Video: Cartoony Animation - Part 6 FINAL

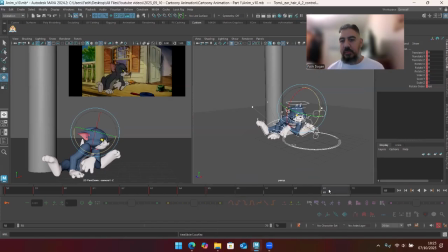(38:08)
So he keeps coming back for a couple of frames. And that's it. That should be the final pose.
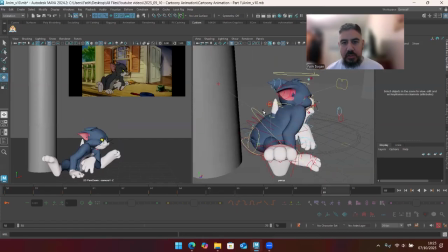(38:24)
Just need him.
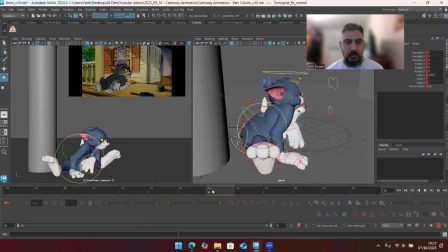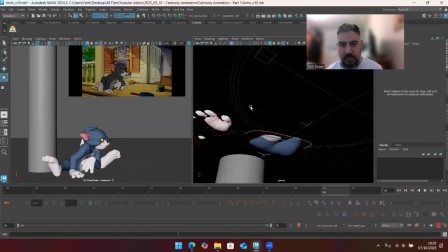(38:33)
Just the back rotation, grab the hips. We want this to feel like a recoil.
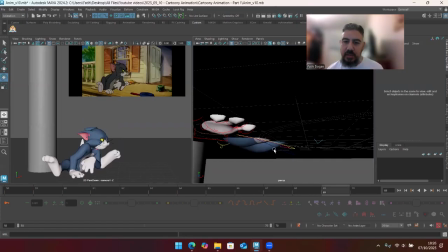(38:40)
So he's stretched forward and then he's coming back, but it should not feel like it's motivated to go back.
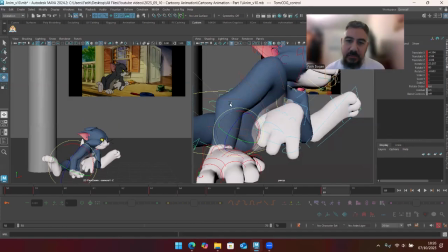(38:47)
It's more of a spring. So when you go boing, it's that kind of feeling. So he's kind of coming back into that position.
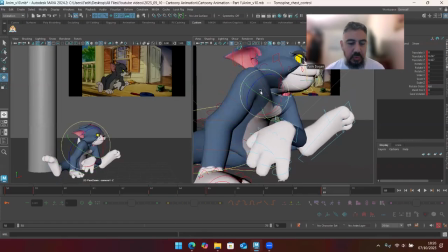(38:55)
Let's bring this guy down. Nope, that's too much. Too much. So I probably need to flick between the two. Yeah.
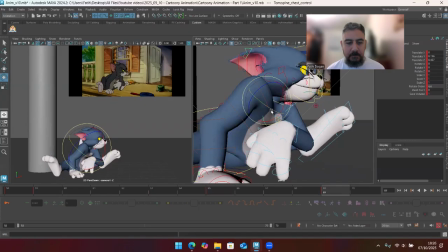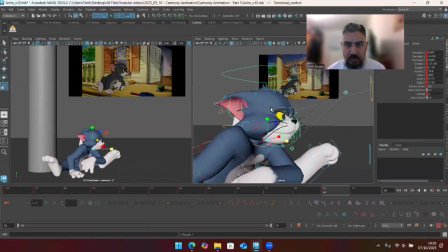(39:22)
Okay. So let's have the stretch in the face go back as well. Then the head comes back as well a little bit. So there.
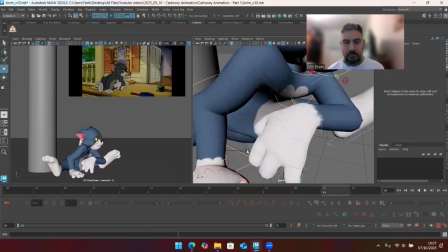(39:34)
Still too much. I might need to jump into the graphics to do this section.
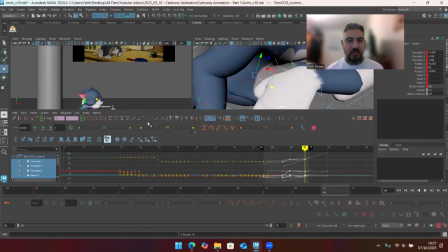(39:45)
Those small adjustments, I think you can only get those done in the graphics because you're either going to go back and forth for a while,
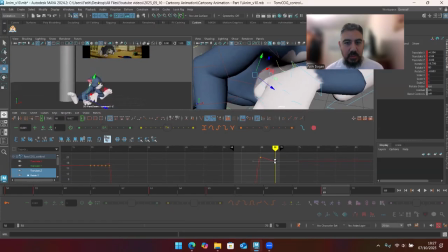(39:54)
or you're going to go back and forth for a while. Okay, here we go. So if that's where we start, we come back. Okay, that feels better.
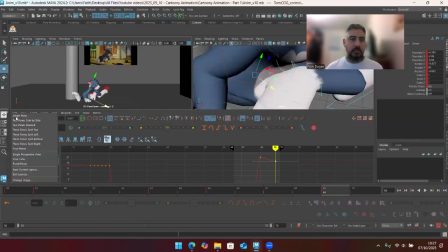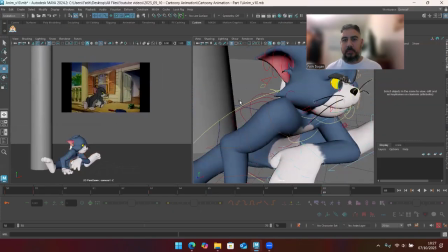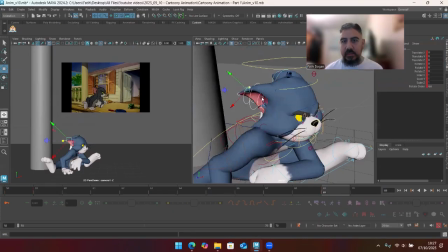(40:23)
Now we can have the ear going back into its kind of normal position.
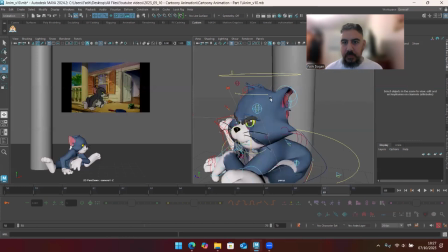(40:30)
There. And this one, all I'm doing is I'm just zeroing things out.
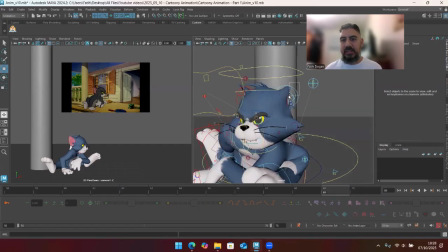(40:36)
So we just don't want any keys on those. I just want to go back to neutral. Yes, but I still want that pose in the back like this. So you can go from that to this.
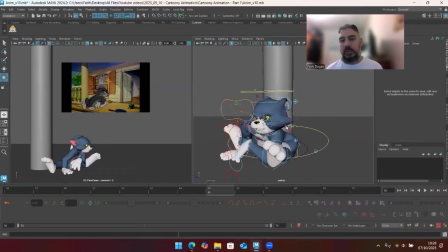(40:54)
Okay.
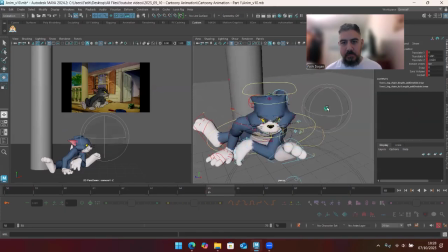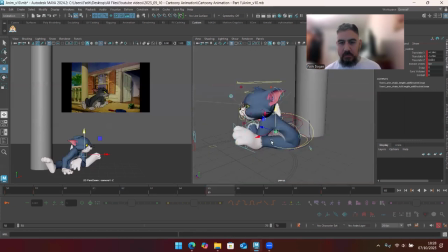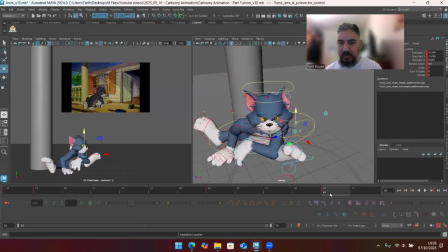(41:07)
Elbow is doing something weird over here. Let's
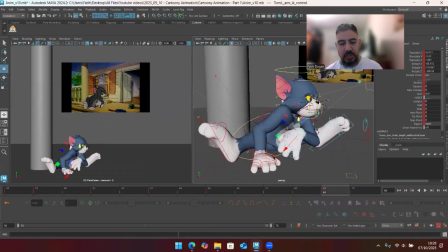(41:19)
see the direction of the hands, where that's going. Okay, it's going up. Let's put this in wall space. Let's go right. And also it's doing this.
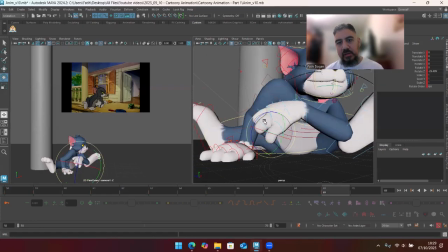(41:38)
And now let's continue that relaxing of the fingers. Don't forget, we started that. That motion would not just stop out of nowhere.
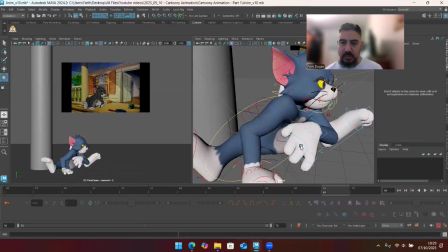(41:49)
And after we do this, we just hit Playblast, see where we're at. Hopefully. Ooh, the fingers don't look too great there.
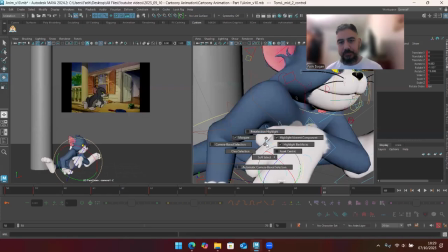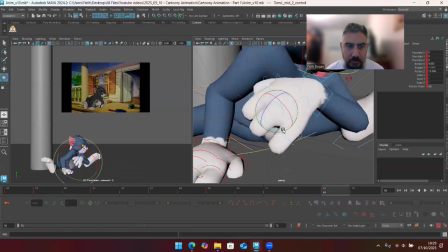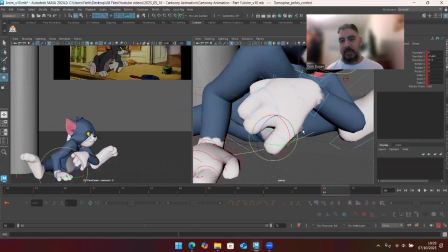(42:06)
Zoom, zoom. That's what's going through my mind. Zoom, zoom.
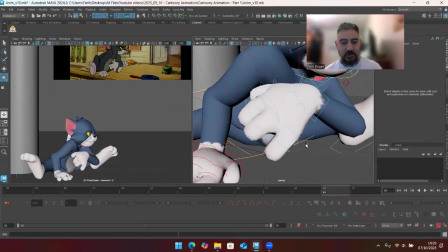(42:10)
Let's get this sorted. No. Let me know in the comments, guys.